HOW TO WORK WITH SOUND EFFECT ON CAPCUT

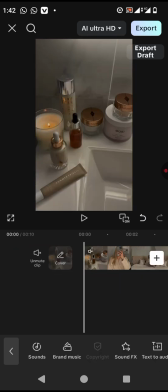248s
From the background music alone, you will notice that it doesn't suit the video. Alright, so whenever you want to edit a video first, the first thing that should come into your mind is, what is the theme? What am I editing this video for? Do I want it to be exciting?
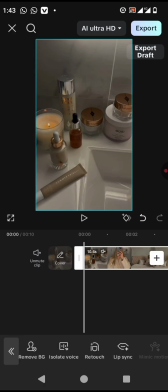265s
Do I want it to look beautiful? Do I want it gloomy? Some people would want to edit video and bring out the dark side of it, but this one is not.
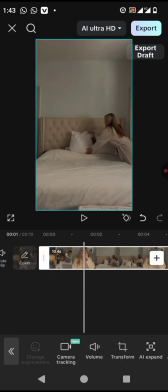274s
This vlog is not just there. It's depending on the clips that you have, right?
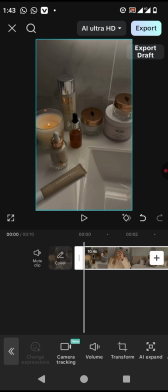279s
For this video, you can actually see that the clips is giving more like a feminine something, and it will need a happy moment and all those exciting or positive vibes. All right, so the background music is very
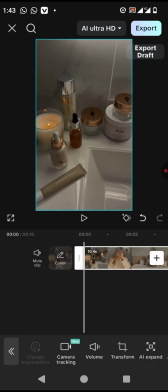300s
okay for this vlog.
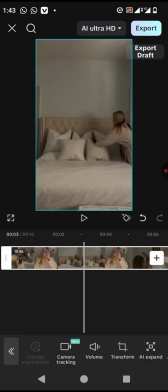305s
Okay, it's just a normal, a very beautiful morning routine of a young girl.
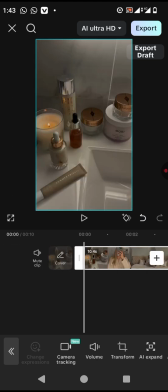310s
And now we're going to start our sound design. As you can see, if you click on this on this vlog, increase your timeline. See what I did? Increase your timeline. Yes.
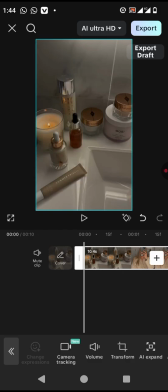330s
If you watch the CapCut introduction, you know what I mean by this timeline here, frames per second. So you just increase it. And if you've not watched it, go back to the CapCut interface and watch it again. Okay, so the first thing you do is to increase.
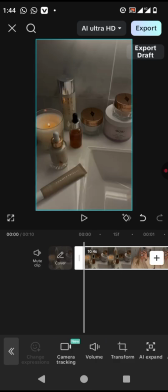349s
We are seeing this, and the perfect sound effect for this,
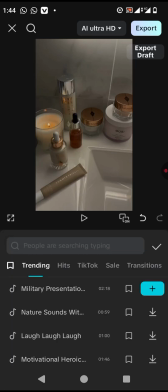355s
you should be attentive, you should listen, just know what's more perfect.
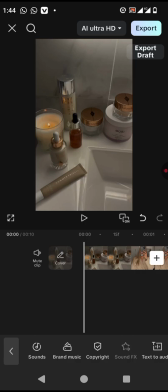361s
Right, come over to your sound effects and you search for whoosh.
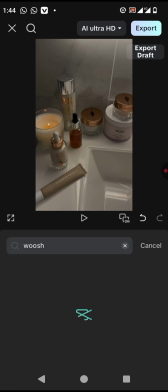369s
I want a soft whoosh because this is a very soft video, right? That's what I'm going to go for. Fua, not whoosh or not swish. All of them are not needed.
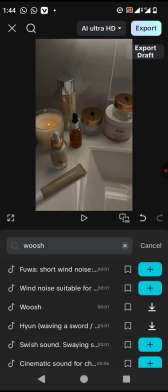382s
I need a very soft, like this wind noise, right?
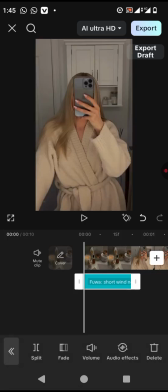388s
And we're going to decrease it to make sure it stops where
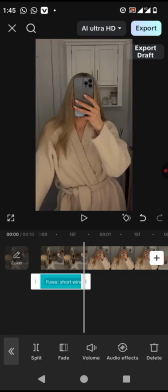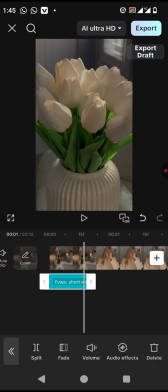398s
good.
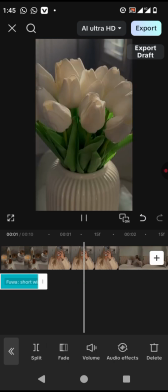402s
We are not going to be doing any other thing here,
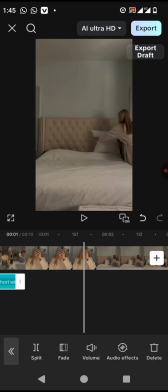406s
but since she introduced another phase, we're going to be adding another sound effect.
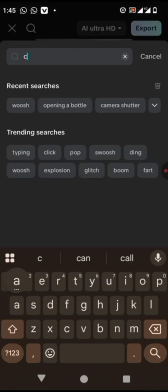413s
A camera shutter is from a B-roll to a B-roll. A camera shutter is used to, to transition from an A-roll to a B-roll, right?
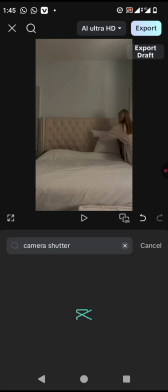426s
From two phases. So that's why we're using a camera shutter here. Good.
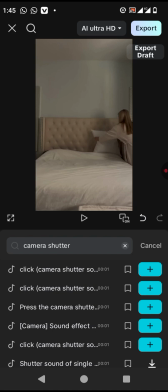431s
This that people actually misbehave name is called camera shutter, right?
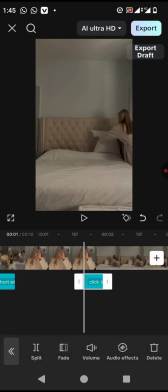437s
So we put it in here because she's showing us a video of herself, and the next thing is a video of her dressing the room.
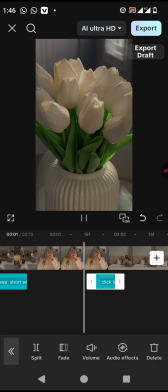447s
All right. Good.
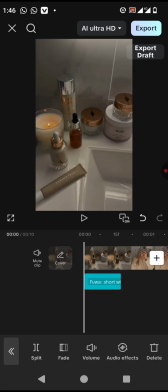453s
Now, the first two, the forward sound and the click, is called
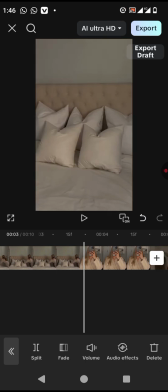461s
sound effects. Now, come over to this place that she's washing her hair or taking a bath.
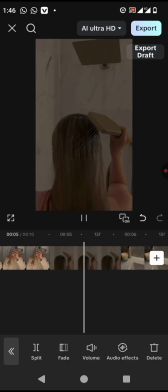469s
You can actually see that we can leave it like this, but we wouldn't want to. We're going to add an ambience. An ambience is a natural something sound effects, like now you're hearing the background music of that cock in my compound that is making noise.
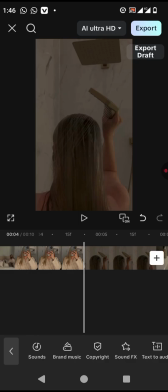487s
That's natural. We're going to add another natural.
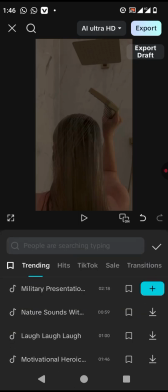491s
You're seeing her hold up a shower, so we're going to add shower.